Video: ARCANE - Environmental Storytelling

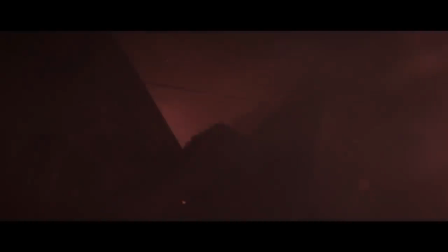0:03 A bridge, engulfed in smoke and the aftermath of war.
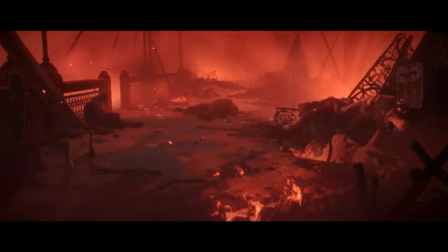0:09 Hues of red dye the skies, whilst the loss of life is shrouded through smog and falling ash.
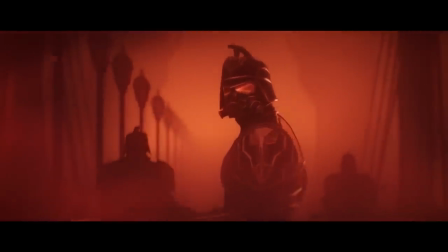0:15 The rift of two cities spawned through an unmerciful class division, with no solution but the result of an ever-growing body count.
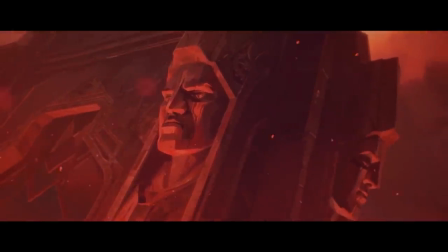0:24 Arcane establishes unwanted suffering through the literal perspective of violet and powder.
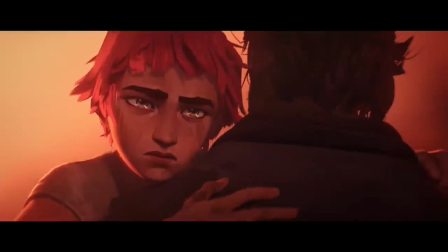0:29 nothing left for them but the mocking image of Piltover overlooking their demise,
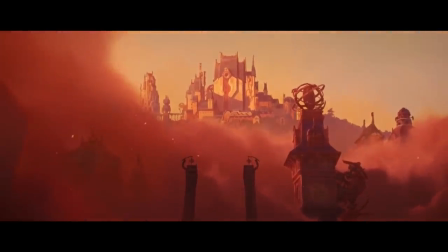0:35 its pristine architecture so taunting in its untouched demeanour.
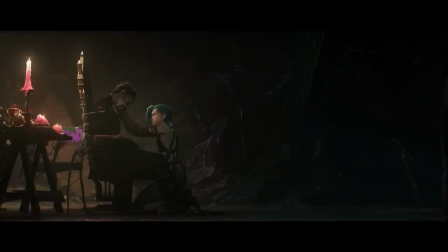0:41 Arcane is a series that flaunts a multitude of compelling character arcs
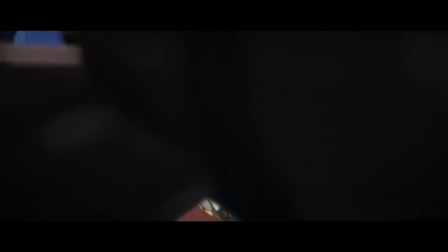0:46 with animation that rightfully boasts in its presentation after years of production.
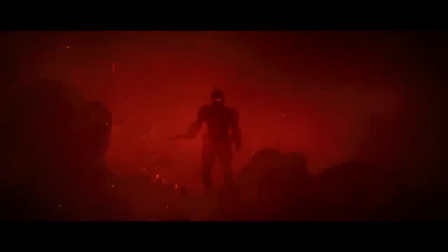0:51 Environmental storytelling, as shown for the show's first sequence, is the lifeblood of Arcane,
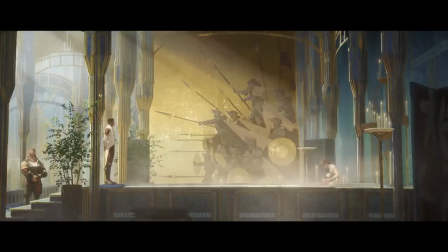0:57 letting the prop design and background map paintings immerse you in a world that shows, but doesn't tell.
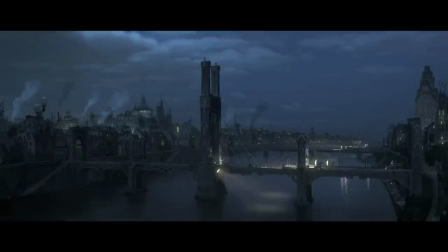1:04 Arcane continuously manoeuvres its narrative through nuanced environmental storytelling, where, in a room of cluttered belongings,
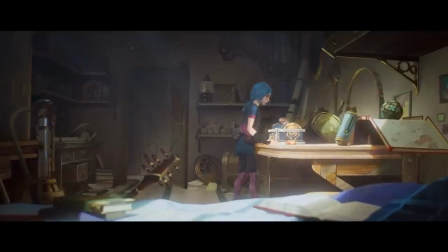1:12 deliberate lighting guides viewers and powder to the MacGuffin of the story, unveiling a chest containing hex crystals,
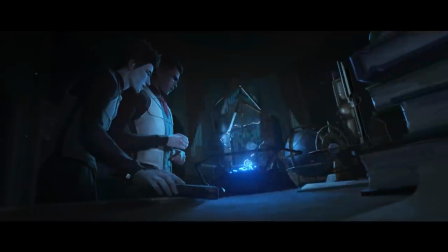1:20 the dawn of a mystifying power to both build and reckon Piltover and Zorn.
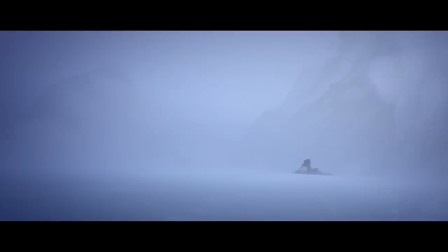1:25 The pathetic fallacy of a struggling Jace and his dying mother smothered in the grasp of a storm's temper,
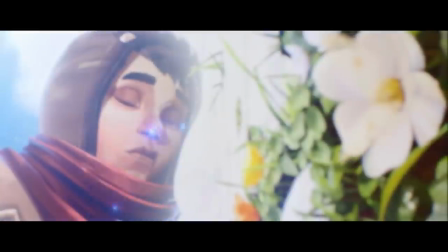1:32 soon transported to a field of stillness and beauty. Young Jace experiences the miracle of magic and its potential for others in need,
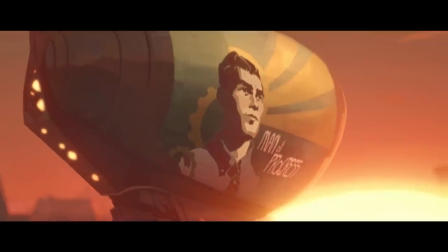1:41 instilling a determined drive which leads him to become the golden boy of Piltover.
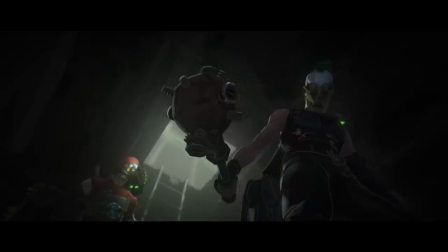1:46 The first striking usage of that luminescent neon colour scheme, repetitively shown later in the series whilst Jinx's mental health worsens,
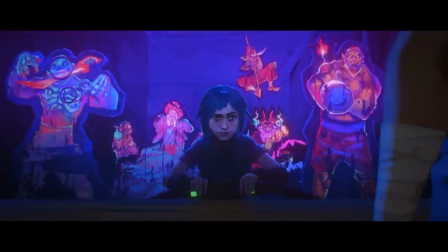1:55 initially appears during a scene that establishes the only skill young Powder is seen possessing,
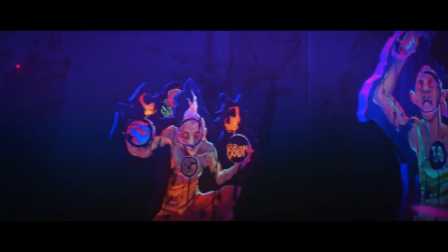2:01 this skill being her familiarity with a gun and perfect tame, a red herring for the chaos she will invoke ardently as time progresses.
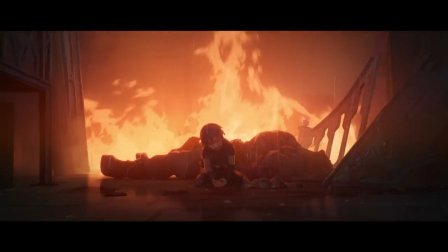2:09 A young Powder, silhouetted by the damage she caused, an unruly fire ignites the beginnings of the end for Powder,
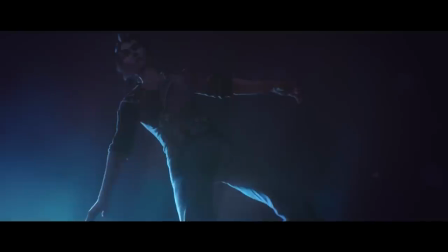2:16 but is a welcoming sight for Silco, a man born in the familiar mist of chaos and death.
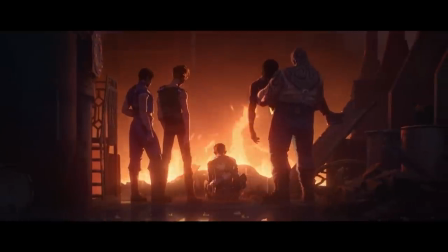2:22 Too overwhelming for a distraught Vi, who in contrast to a Powder framed in fire, is dragged into the dark,
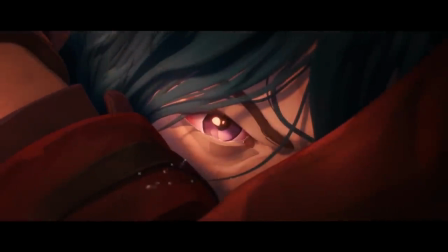2:30 not bearing witness to the new dysfunctional match that would soon set Zorn alight.
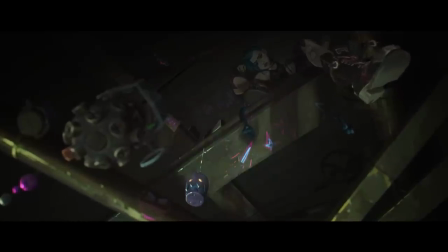2:35 Jinx's signature position in Silco's office, hidden away, perched as she observes his every guest,
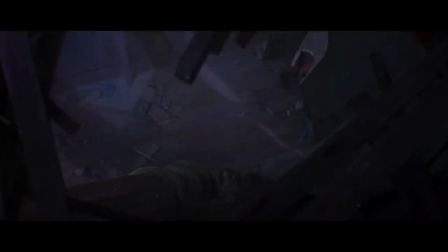2:42 is paralleled to a similar high angle shot as seen in Young Vi's and Powder's hideout, messing around during their youth in a time where happiness was minimal,
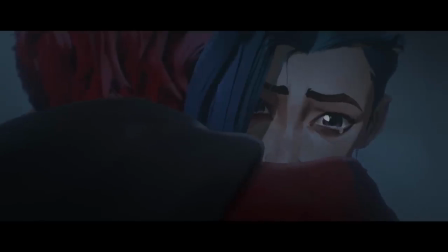2:51 a visual match that teases hope that there is still a part of Jinx clinging on to her past life.
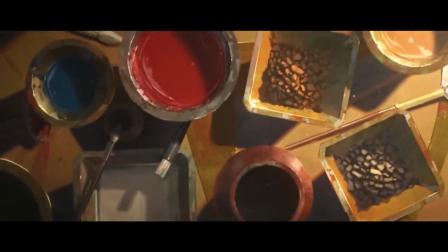2:57 And lastly, Mel's recurring painting.
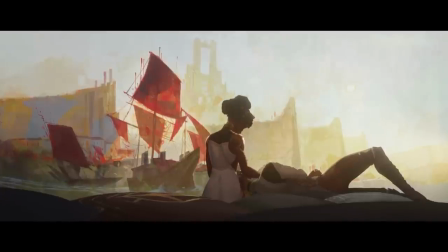3:00 A memory of the home she was exiled from, Noxus is a constant thought in her mind, bringing forth the demands of her mother, the cruelty,
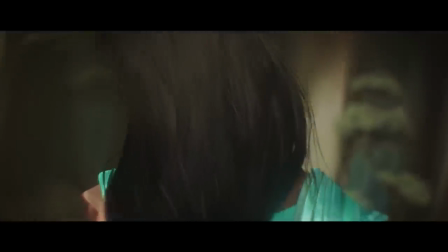3:09 bloodshed and lack of mercy, a continuous reminder of the horrors her family displays.
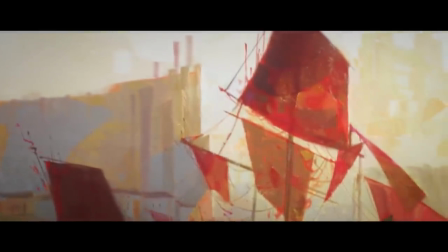3:15 The immortal bastion forever haunts her ideals of leadership, until the day Mel signifies the freedom and separation she'd always dreamed of,
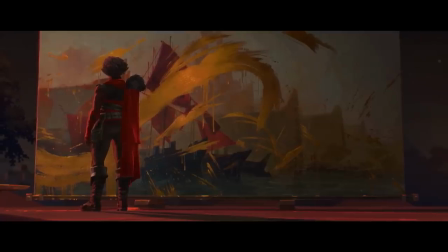3:24 brandishing the painting with a flick of gold and the promise of no return.
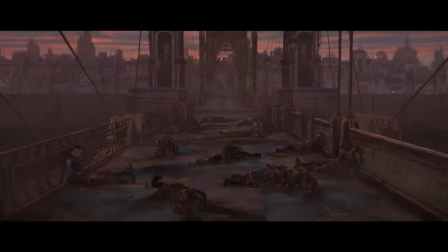3:29 These are but a few demonstrations of which Arkane's creative team utilises the power of environmental storytelling,
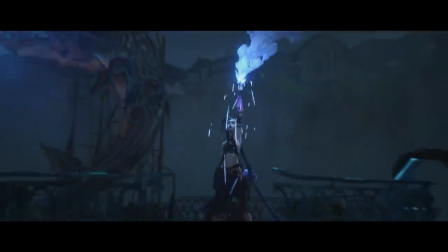3:36 giving audiences a tale with no dialogue, crafting upon the world building so subtly to create an immersive and deep-threaded story.
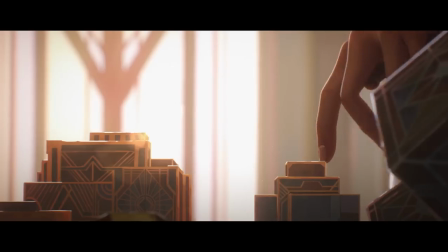3:44 And we see this predominantly within the disparities of Piltover and Zorn,
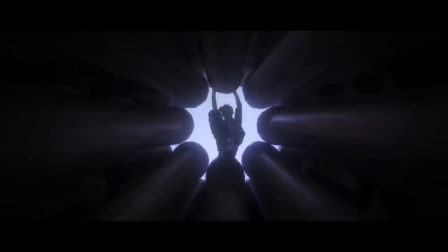3:50 two cities separated by the discrepancy of inequality towards the standard of living.
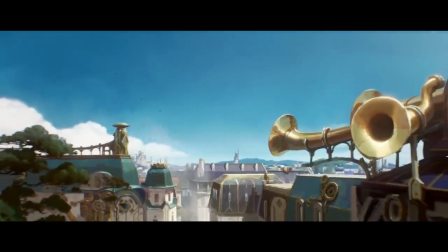3:55 Piltover is a city of wealth and pride, with a combination of manufacturing,
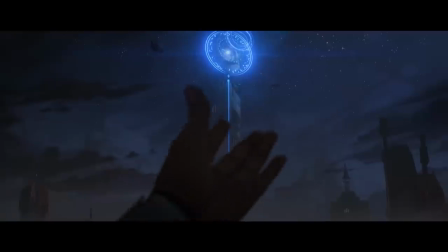4:00 steelwork and advancements that were enhanced by the usage of Hextech.
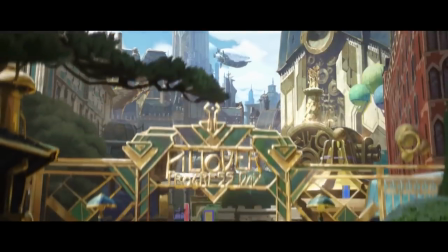4:05 A utopia of grand scale boasting in its progression of becoming a wealthy metropolis hotspot for trade, its giant white buildings,
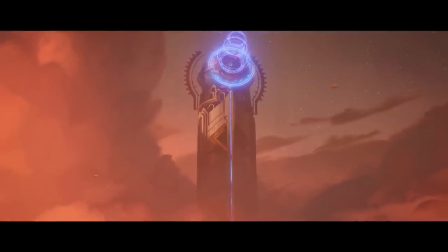4:14 the demanding visual of the Hexgate that towers upon everything, and the large windows taking advantage of the constant natural sunlight,
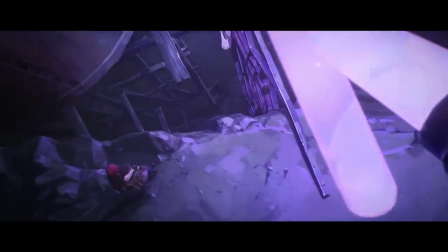4:22 a bitter difference to the poor light and air quality found in Zorn.
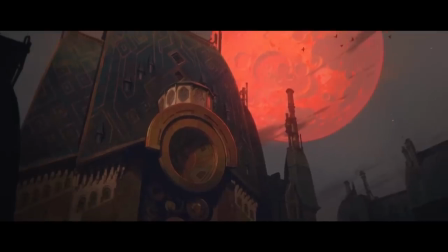4:26 Its architecture is made to inspire, with majestic roofing and the repetitive banners and crests of wealthy houses,
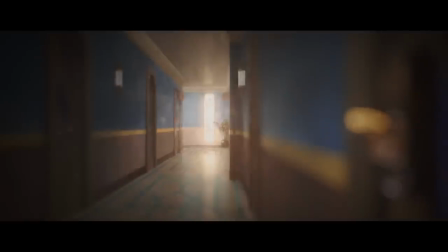4:34 a reminder that Piltover's community lives in prosperity and riches,
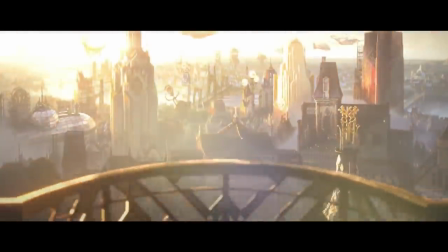4:39 detailed railings, beautifully crafted windows, intricate patternings and stone structures,
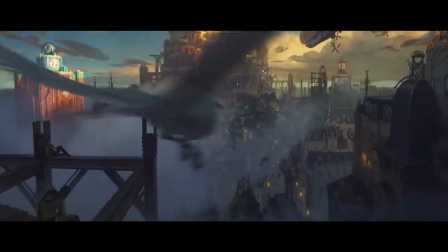4:45 all similar to that of French Gothic and Jugendstil styles.
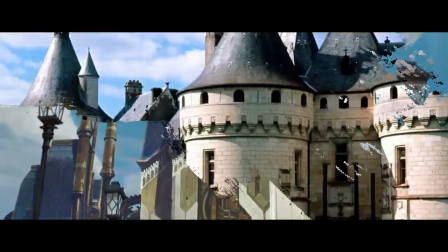4:49 Its iconic slate blue roofs are not to French Renaissance architecture still seen in northern France.
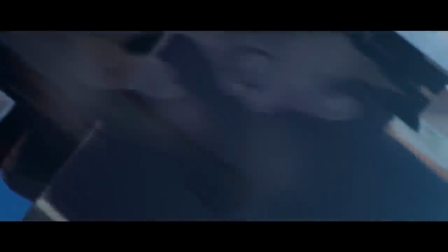4:56 with a mixture of deco-punk and steampunk that flaunts technological wonders whilst keeping a sleek and streamlined design.
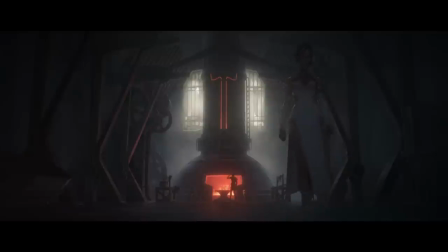5:04 Piltover is repetitively shown through wide shots, commoderating those beautiful frames of symmetry.
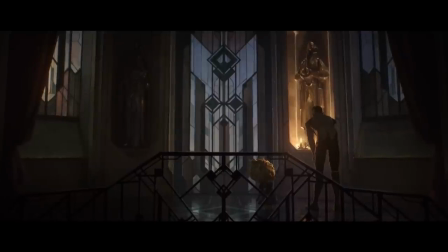5:10 Never a sense of disorder or decaying buildings, but a city that stands tall.
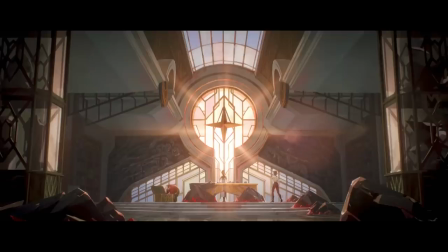5:15 A symmetrical opening shot with marbled walls, framing the lonely but elegant male ostracised from her family,
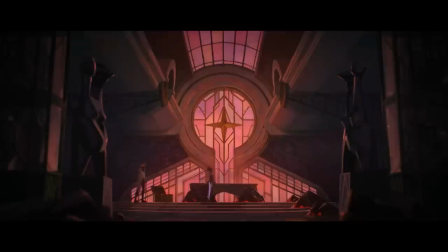5:22 in contrast to the symmetrical viewings of the Kiriman household,
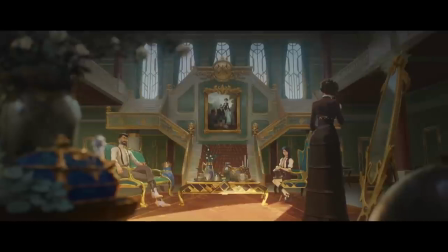5:27 their crest shown proudly in gold under a more personal family portrait at the centre.
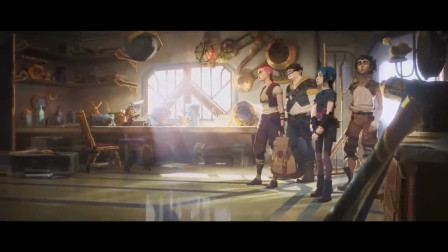5:33 It's foreseeable, through showing the riches and beauty of a city often complemented by the sun,
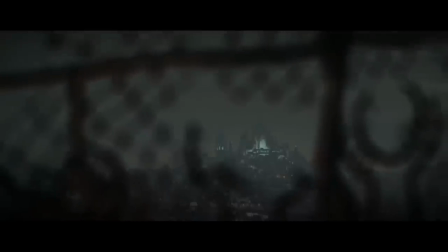5:39 to see those suffering within the pits of Zorn look to Piltover with rage and resentment.
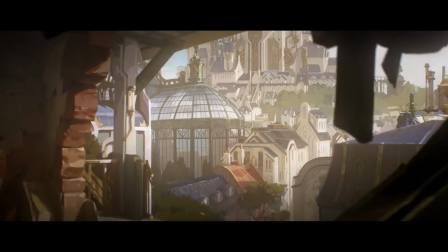5:44 Being raised within rebellion and revolt, Vi regards those imposing towers as a provocation for uprising and change.
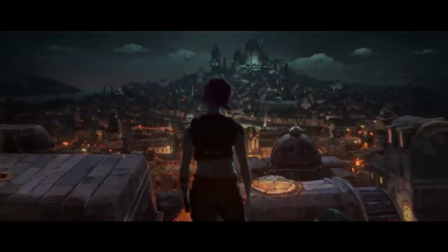5:52 Justice for those deprived and suffering in fear, hunger and crime infested streets.
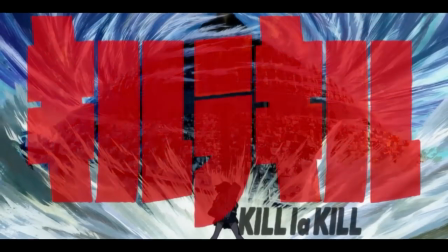5:59 Not dissimilar to Yuko looking upon Honology Academy in Kill la Kill. As every inch, every building,
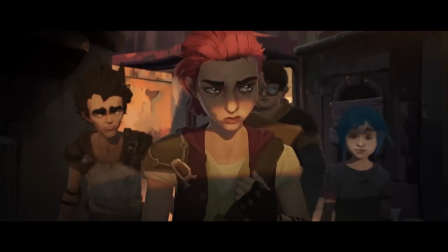6:06 every chase further away from Piltover's vanity stricken walls wastes away to the appeal of darkness. Natural light becoming a luxury more than normality.
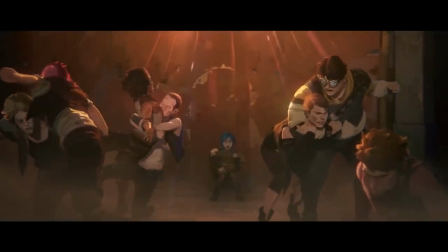6:17 only appearing to silhouette the violent outbreaks and produce further shadows in a bleak environment.
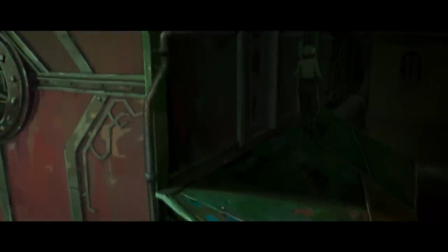6:24 The familiar blue roofs still found in Piltover, now tainted and aging to rust, are mere remnants of what the Undercity once was.
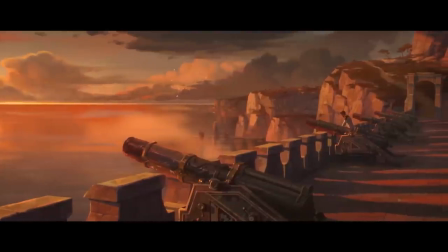6:32 Initially a single community built from ambition and innovation, separated.
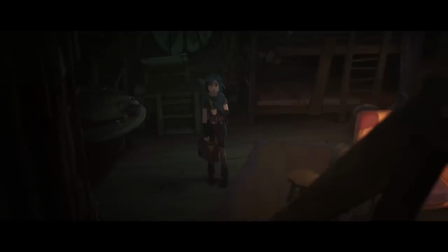6:38 A severe divergence creating what was once an alliance, turned into a relationship tethered by hostility and antagonism.
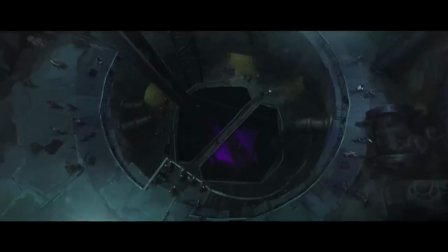6:45 Zorn became a city of neglect.
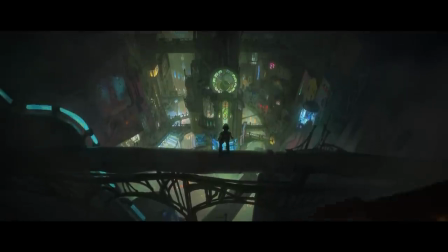6:48 Those same walls and windows seen in Piltover adapted into an Art Nouveau architecture mishap.
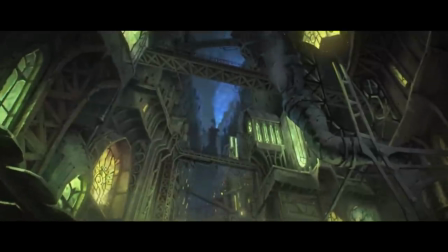6:55 Its bending walls and oddly shaped handmade constructions are a result of rebuilding from leftover scraps.
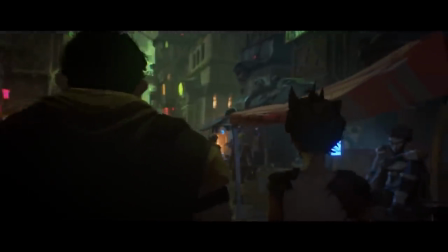7:02 An unconventional restoration from unsecure remains they scourged or left to waste.
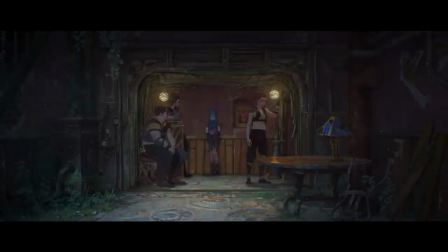7:08 Corridors and entrances overgrown to the city's abandonment, boxes left,
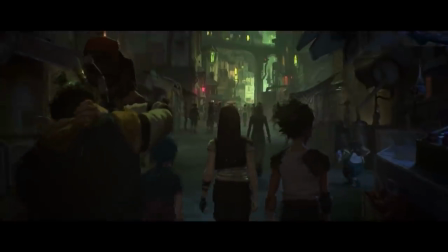7:13 windows broken, confined streets left with no maintenance nor care.
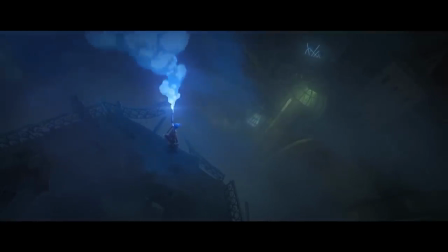7:18 Unsecure pipeware connects the lanes, the smells of sewage and waste are regular for its citizens,
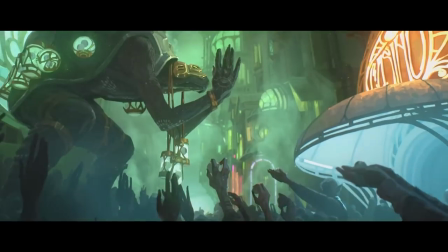7:25 only highlighted by the neon lights that bring a dying city to life. The Undercity is a place to never see the light of day.
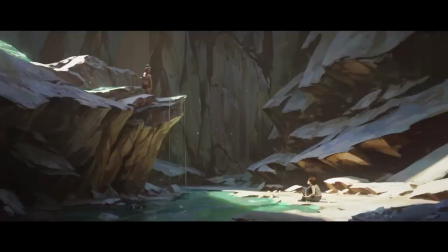7:33 Its poverty hides in the shadows, light only filtering its way to the sump, the middle ground of Piltover and Zorn,
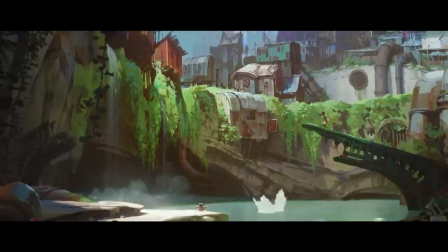7:41 two populations hovering another incursion, is enough for the smallest of delights for Zornite children. But the most prominent feature of the Undercity is the ever-present smothering of toxic fumes.